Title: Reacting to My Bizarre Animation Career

Oh, that character is pixelated. So this video, despite not looking very great, really helped launch my career back in 2013. The whole thing is about people's hair wrestling each other.
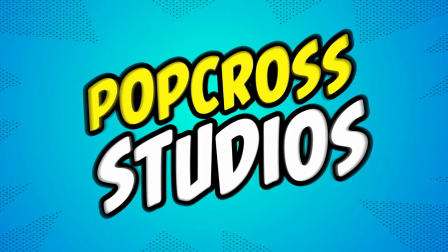These things are as gross looking as I remember. And that's my mouth on these characters too. I realized I never officially announced on this channel that I left my job as an animator to run Pop Cross Studios full time,
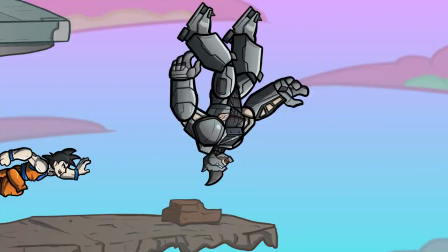which is super exciting that it's gotten to a point where this channel can actually be my career,
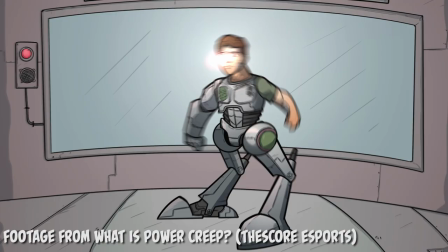but it's also a little bit bittersweet because it meant leaving my job as an animator, illustrator, and motion graphics designer for The Score Esports, which is a really awesome YouTube channel. I'm gonna link a whole bunch of their videos in the description below and in the cards because the whole team there is really hard-working, especially my good friend Miles Hackett, who's the person I worked with the most. He's one of the hosts of one of the shows over there.
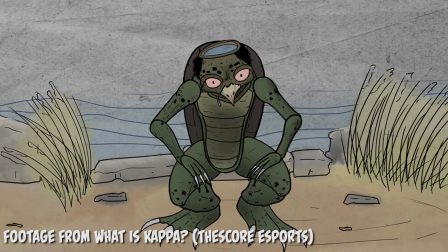I'll link his Twitter and everything and he's the reason for a lot of the really weird stuff in my demo reel So go follow him on Twitter and
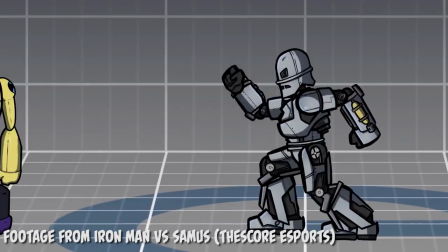watch his episodes But now that I've left my job working for other people as an animator and illustrator to work for myself I thought it'd
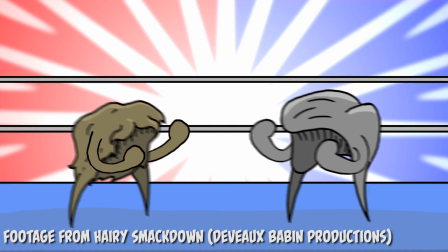be kind of interesting to go back through my career as an animator and illustrator and look at some of the Really weird stuff that I've been paid to animate in my career I'm gonna tear apart some of my old stuff because a lot of the old stuff. I've done really not so great looking but talking about low quality animation is a good way to jump into our first project because as proud of it as I was at the time it's pretty rough looking now.
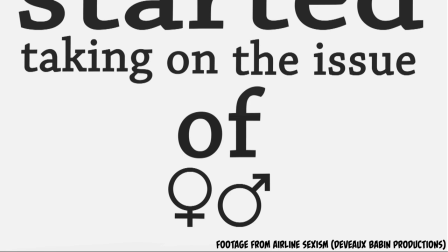Unions in the 1960s started taking on the issue of sex discrimination in a really big way.
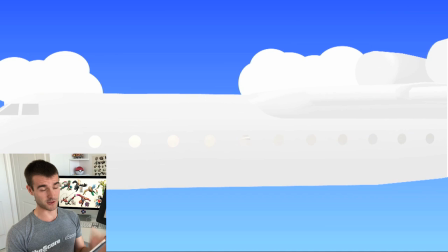One of the reasons why they did that it was because women started becoming a bigger part of the workforce and therefore a bigger part of union membership.
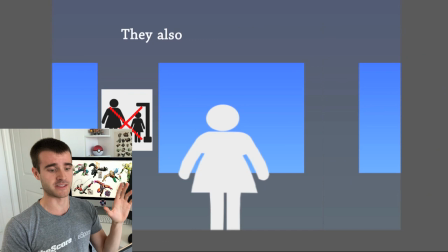Okay so this wasn't my first job in animation, but this was the first big animation project that I was paid for back in 2013,
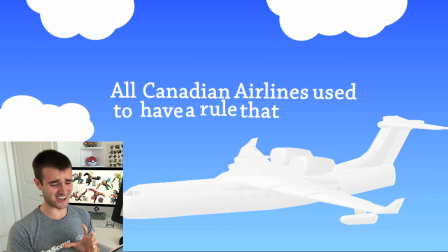and just the graphic design on it is not nice.
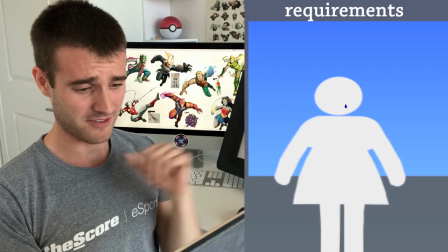The text isn't well laid out. Oh, that character is pixelated. If you look at the silhouette of this character, she's super pixelated.
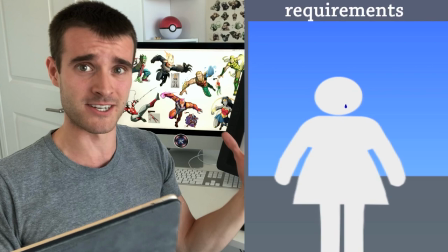I must have masked it out in After Effects, made it too small, and then scaled it up,
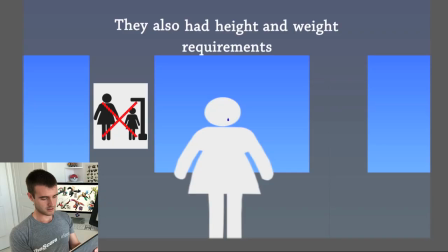and because it wasn't a vector image, it just got really pixelated looking.
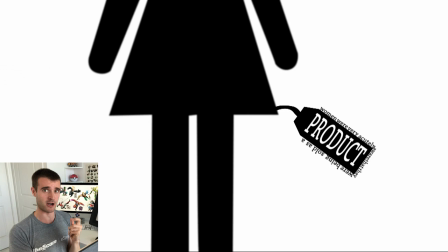Also, if you listen to what the guy is saying and are reading the text, the text is coming on a little bit too late for typography animation.
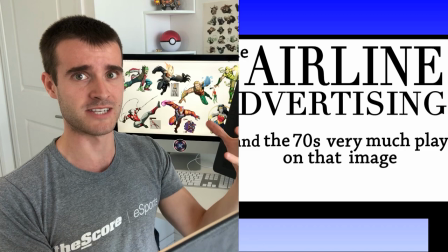For something like this, the text should come on about two frames before what the person is saying, so your brain has time to read it while the person says it.
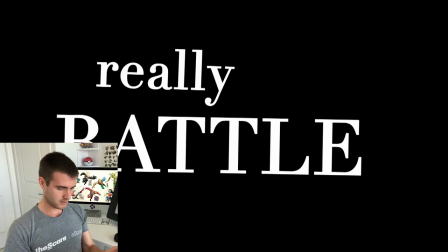If it's coming on after, then people are hearing it, then reading it, and it just doesn't really work.
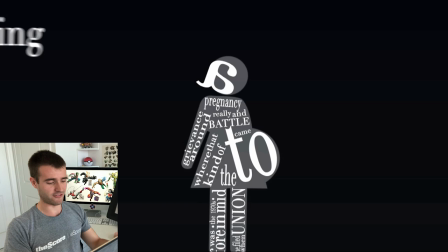Also, everything is just moving too fast. It's so... way too swooshy and not fluid at all.
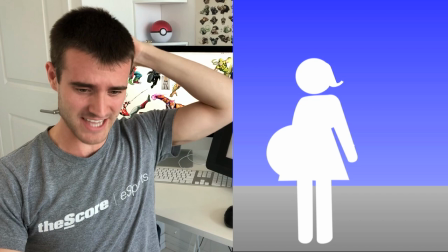Oh my gosh.
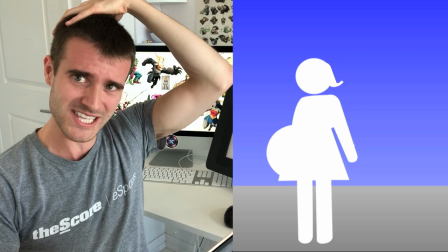I get what I was trying to do, having the A turn into the hair on this character, but because it dips out a little bit and doesn't flow right into it,
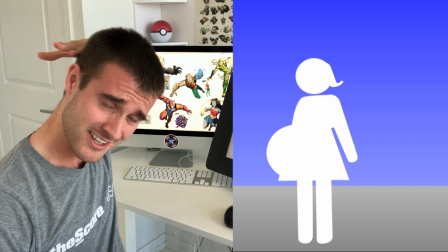it kind of looks like she's bald on top of her head and then has hair starting around here.
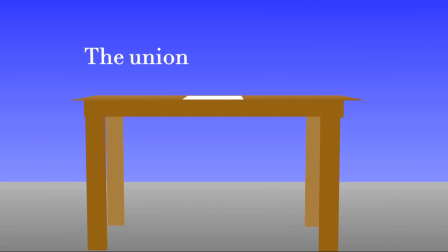The airlines had a rule that after three months pregnant, you couldn't work anymore.
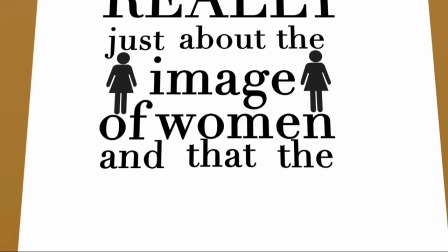The union filed a grievance saying, well, this is really just about the image of women and that the airlines wanted to show women as young,
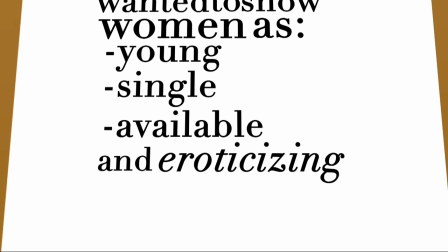single, available, and eroticizing essentially their own workers and exploiting them.
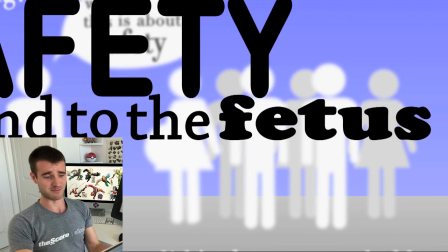What the airlines did is they responded by saying, well, no, this is about safety.
And then I was starting to run out of ideas for how to make the text turn into stuff.
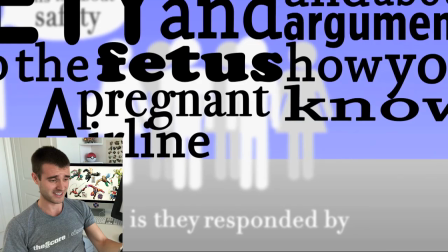So at this part, I just had the text come on in a big block in tons of different types of fonts.
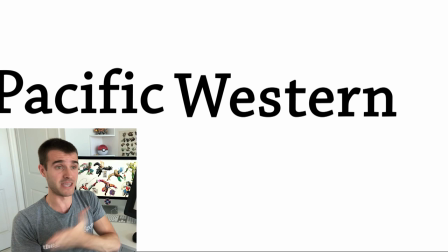And look, I just wasn't a very good graphic designer back then. And in motion graphics design,
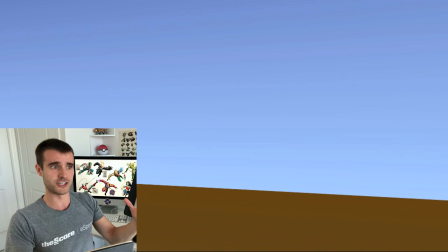you have to be a good graphic designer because you have to lay stuff out so that it would look nice as a still image and then also looks good in movement.